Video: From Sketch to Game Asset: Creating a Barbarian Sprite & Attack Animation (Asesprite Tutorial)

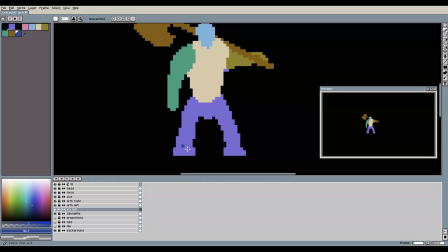248s
We do the same for the left and right legs, do some final adjustments where needed, and we are done with this step. Note that I didn't pick a new color for the right leg, and I simply took the purple color from the silhouette.
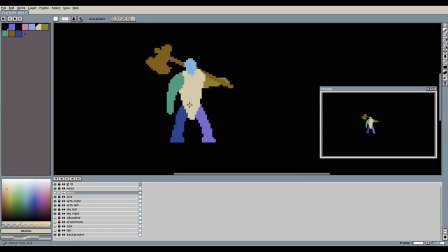260s
I did put it on a new layer though, just like the other parts. And this is okay, because we won't need to show the silhouette layer together with the body parts, so this color is free to use. But of course you can also pick a new one if you want. At this point, you can check if you are still happy with the overall proportions.
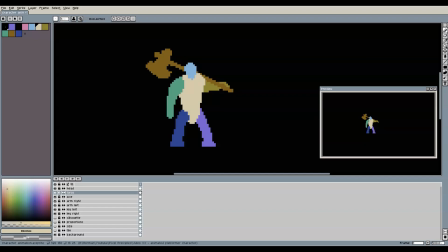276s
In my case, I was wondering if the legs are slightly too short, so I experimented a bit with longer legs and a shorter torso. Making the legs too long didn't really work, but a slight increase by just a few pixels looked better in my opinion. I also kept adjusting the details of the legs, the left arm pose,
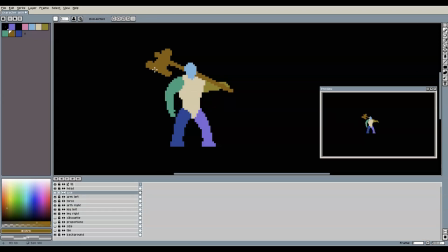298s
and the shape of the axe. In general, don't stick too much to the initial silhouette shape and always be open to adjusting things when you feel something is not right yet,
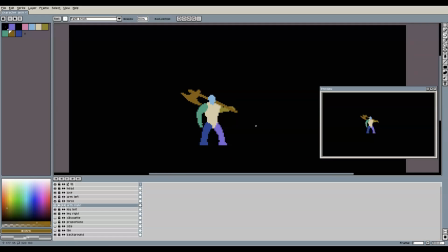308s
until you're happy with the result. And once we have reached that step, we can start animating.
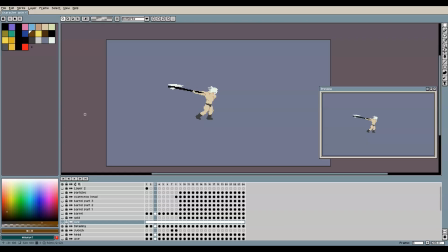314s
If you don't yet have too much experience with creating animations, you might try to jump right in and create the very next frame, then the next, and so on until your animation is done. However, this will make it quite difficult to come up with a good end result, because minor imperfections in character pose or motion flow from one frame to the next are
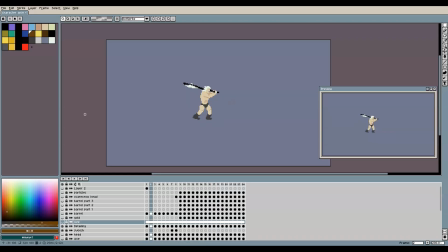334s
carried over and end up becoming bigger problems throughout your entire animation timeline. Instead, a general technique that is very helpful when creating animations is to first create the most important keyframe poses. So before you start creating your next frame,
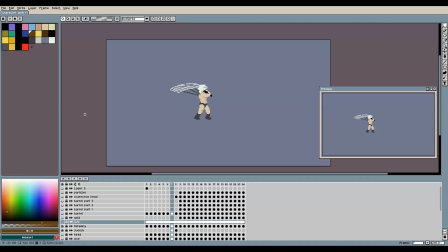350s
imagine the entire motion that you want to draw and think about how this motion could be communicated with only 3 or maybe even 2 frames. Think about how the same motion would be shown in a comic book, for example. Usually, this would be the poses where the motions are at their extreme positions.
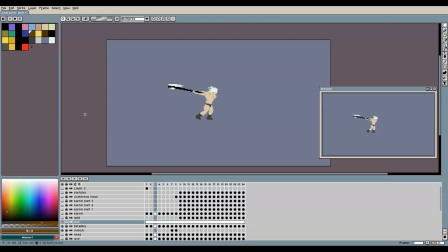367s
In my case, I want my barbarian to swing his axe with a powerful forward motion. Since the axe is a heavy weapon, he will grab it with both hands, swing it back behind him to charge and create momentum, and then do the actual swing forward. So the keyframes to communicate this motion are these 3, and we will proceed with creating those keyframes first.
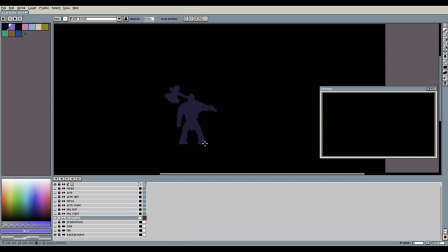388s
To do that, it might help you to switch on the onion skin feature in Aseprite. It shows the previous and or the next couple of frames with lower opacity
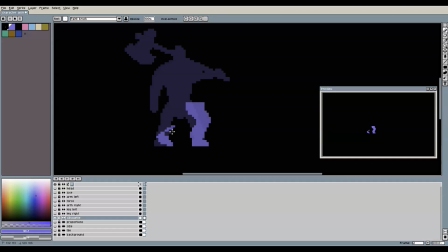397s
so that you can draw your next frame with some more context of the surrounding frames. You can switch it on with this button.
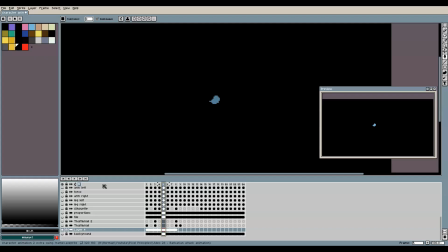403s
Depending on how you've set up your layers,
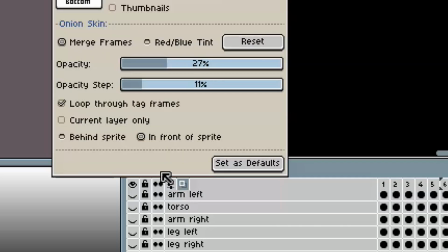406s
you might need to also go to the settings with a button next to it and toggle between behind sprite and in front of sprite before you can see the effect.
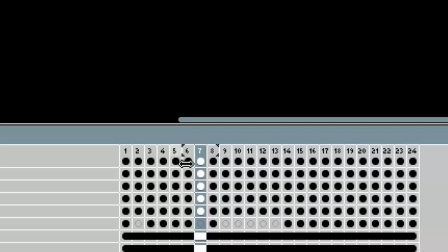414s
With the little arrows over here, you can configure the number of frames to show before and after your current frame, by simply dragging them to the left or right.
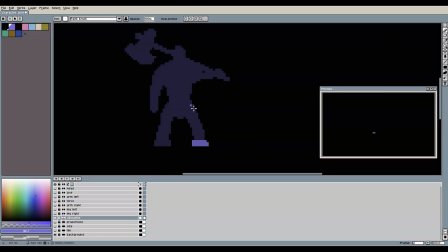423s
In the beginning, it might help to draw the next silhouette again, before extracting all the body parts separately. So we'll do just that. So in my case, I let the barbarian lean forward, while at the same time swinging his axe backwards.
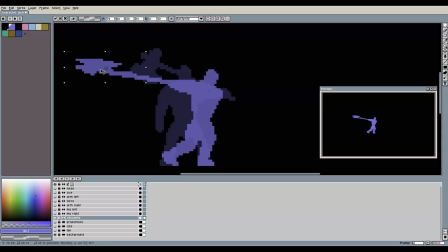436s
The axe head is now facing the other direction compared to the idle pose, because otherwise he would attack with the backside of the axe. The next keyframe then shows the attack in full swing, at its extreme positions, with the axe in front and with the arms extended. At the same time, the torso and legs move backwards to stabilize the motion.
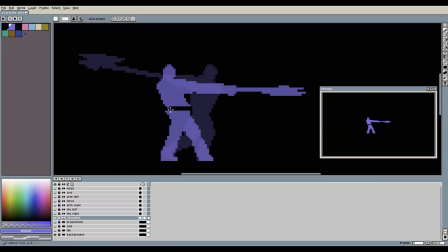455s
Take physics into consideration here. Even if you are going for a more cartoony style, it will still help your animation to follow some basic physics principles. If you are unsure about this part, feel free to look up some reference videos or footage of the animation you are aiming for, or maybe even try out the movement yourself if it's nothing too crazy or unrealistic. With our keyframe silhouettes in place, we can extract the individual parts again, just like we did for the idle pose.
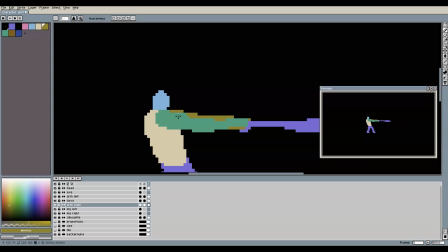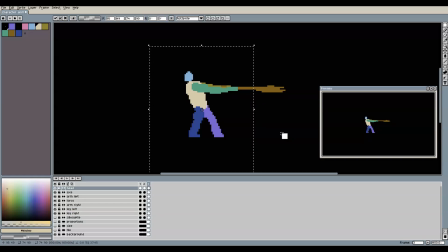490s
And again, feel free to deviate from the initial silhouette and adjust the frame where you see fit.